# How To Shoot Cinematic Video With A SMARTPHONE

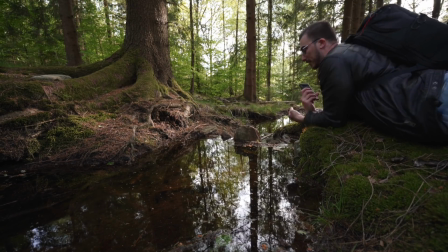[4:10]
see if we can get as close to the water as possible when we're getting this shot I'm feeling like the seal on the beach.
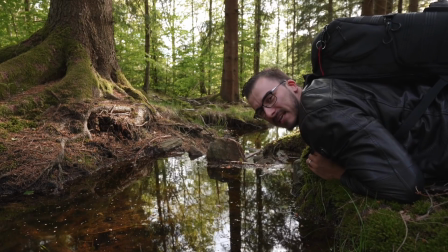[4:21]
I really hope that I do get some good footage out of this.
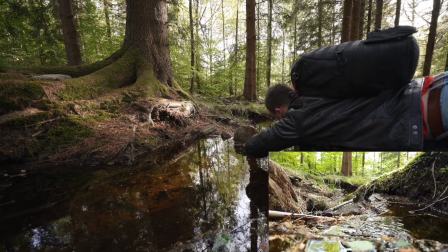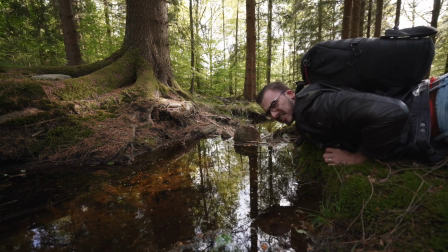[4:31]
All right. I think we got the other shot. I'm down. I'm gonna die.
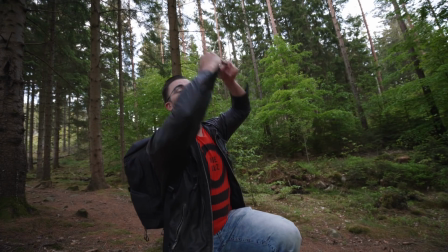[4:37]
I'm also gonna get a shot of the camera panning around like this, because that is a really cool shot, especially when it comes to forests, because it feels immersive. spin slowly okay that looked great so now we're gonna get a sequence of me looking up towards the trees so we get that like natural progression to the shot that we got
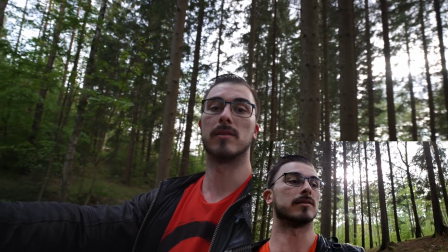[5:03]
up towards the trees i think that looks good look
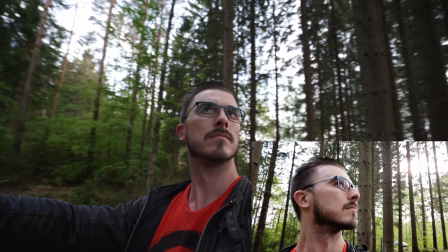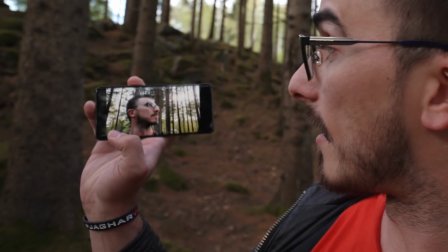[5:15]
at that that oh oh oh that's the money shot right there the absolute last shot that i want to have is me walking out of the forest to make like the whole uh b-roll sequence feel
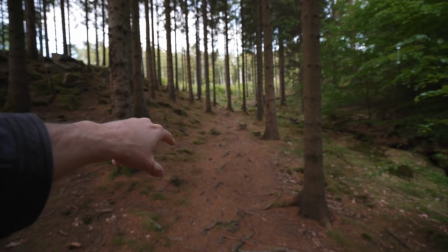[5:33]
like it's coming to an end this looks really really good so i'm just gonna put the camera right here and then
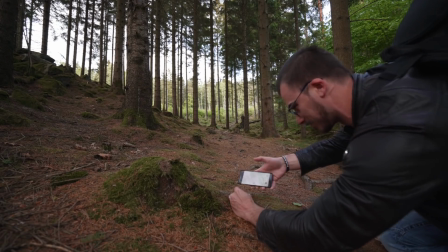[5:38]
i'm gonna walk towards that. Okay, there we go now.
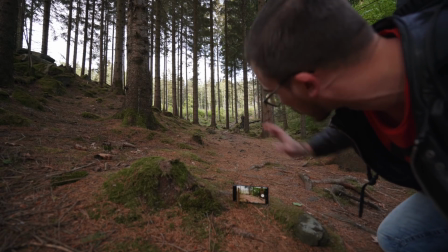[5:44]
I'm just gonna walk away.
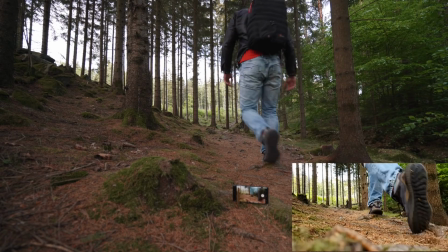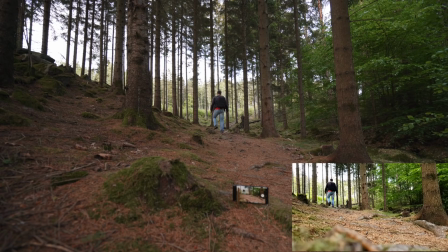And we're done! Okay, let's go back to the office and edit. All right, back to the office. Feels great. I don't know. I don't know why I'm speaking Irish or I don't know what that was. Let's open up all the footage in Final Cut Pro and I'll show you how I edited that sequence together.
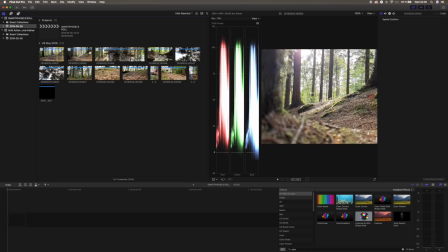[6:20]
Okay, so the first clip that we are going to use is gonna be the one of the tree stump here so we're gonna drag this to the timeline
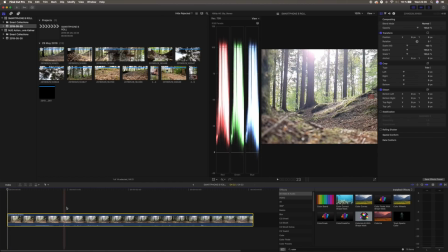[6:28]
and then we're gonna like when we are starting to pan we're gonna cut it so we press B for the blade tool and then we hit A select backspace delete that we don't want to have
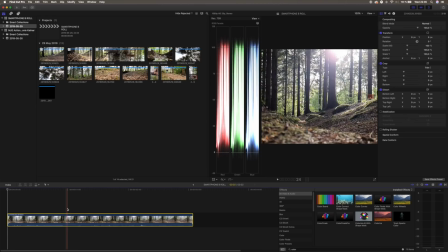[6:41]
that and then we want to slow this clip down because we shot everything in 120 frames per second as you remember and then we're gonna mark this and then we're gonna
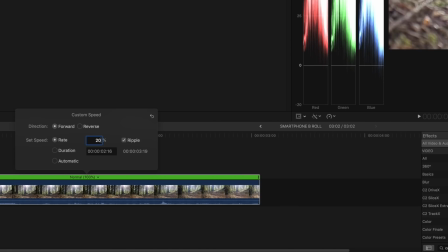[6:51]
choose custom and 20 percent so now that you play it back
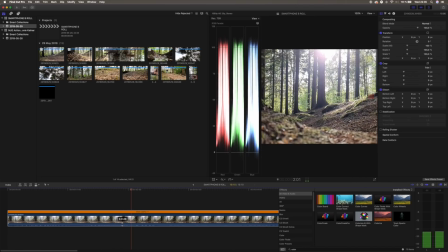[6:56]
you can see that it looks really good it looks kind of steady as well so i don't know if we're gonna add some stabilization to this but the clip doesn't have to be longer than maybe like two or three seconds so we're gonna cut the clip at three seconds to begin with i
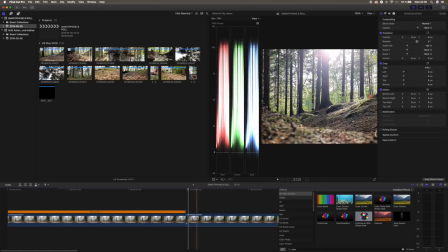[7:12]
think so we're gonna hit the b for the blade tool and then we're gonna cut it we're gonna mark the rest of clip and hit backspace the
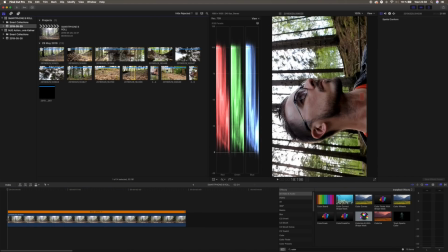[7:20]
second clip that we're going to use is gonna be where I look around in the forest basically and you have the Sun coming in the back
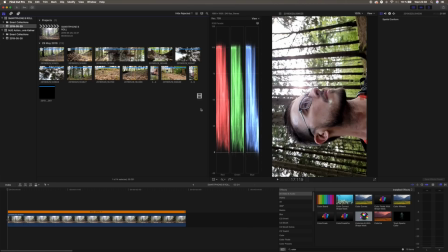[7:27]
and looks really really good so we're gonna drag this to the timeline
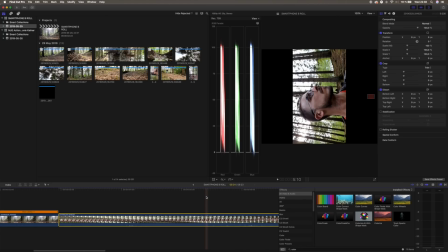[7:32]
like that and the phone didn't really rotate so we're gonna have to do
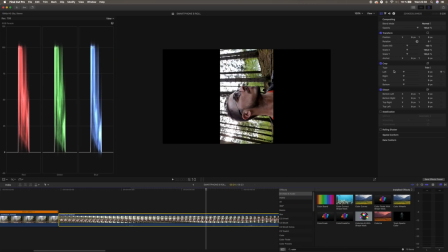[7:38]
that by ourselves and we're gonna mark the clip we're gonna go up here to the
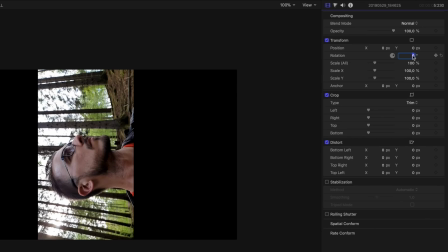[7:43]
transform and then we're gonna choose the rotation and hit minus 90
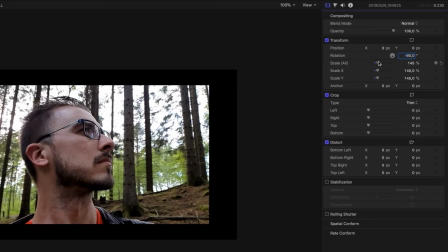[7:48]
and then we want to make the clip bigger so we're gonna drag it up on the
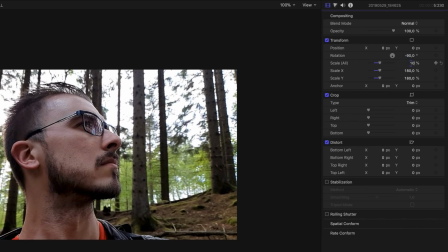[7:54]
scale to 180 and then we want to slow the clip down
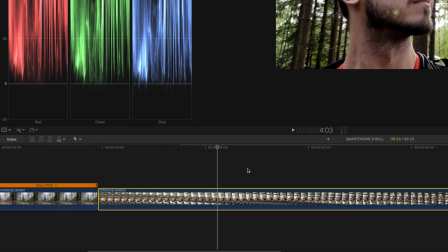[8:00]
so we're gonna slow choose custom and 20
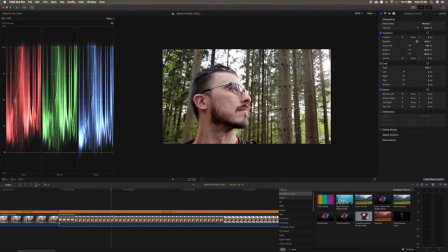[8:05]
this is not gonna be longer than like two or three seconds so we're gonna cut it as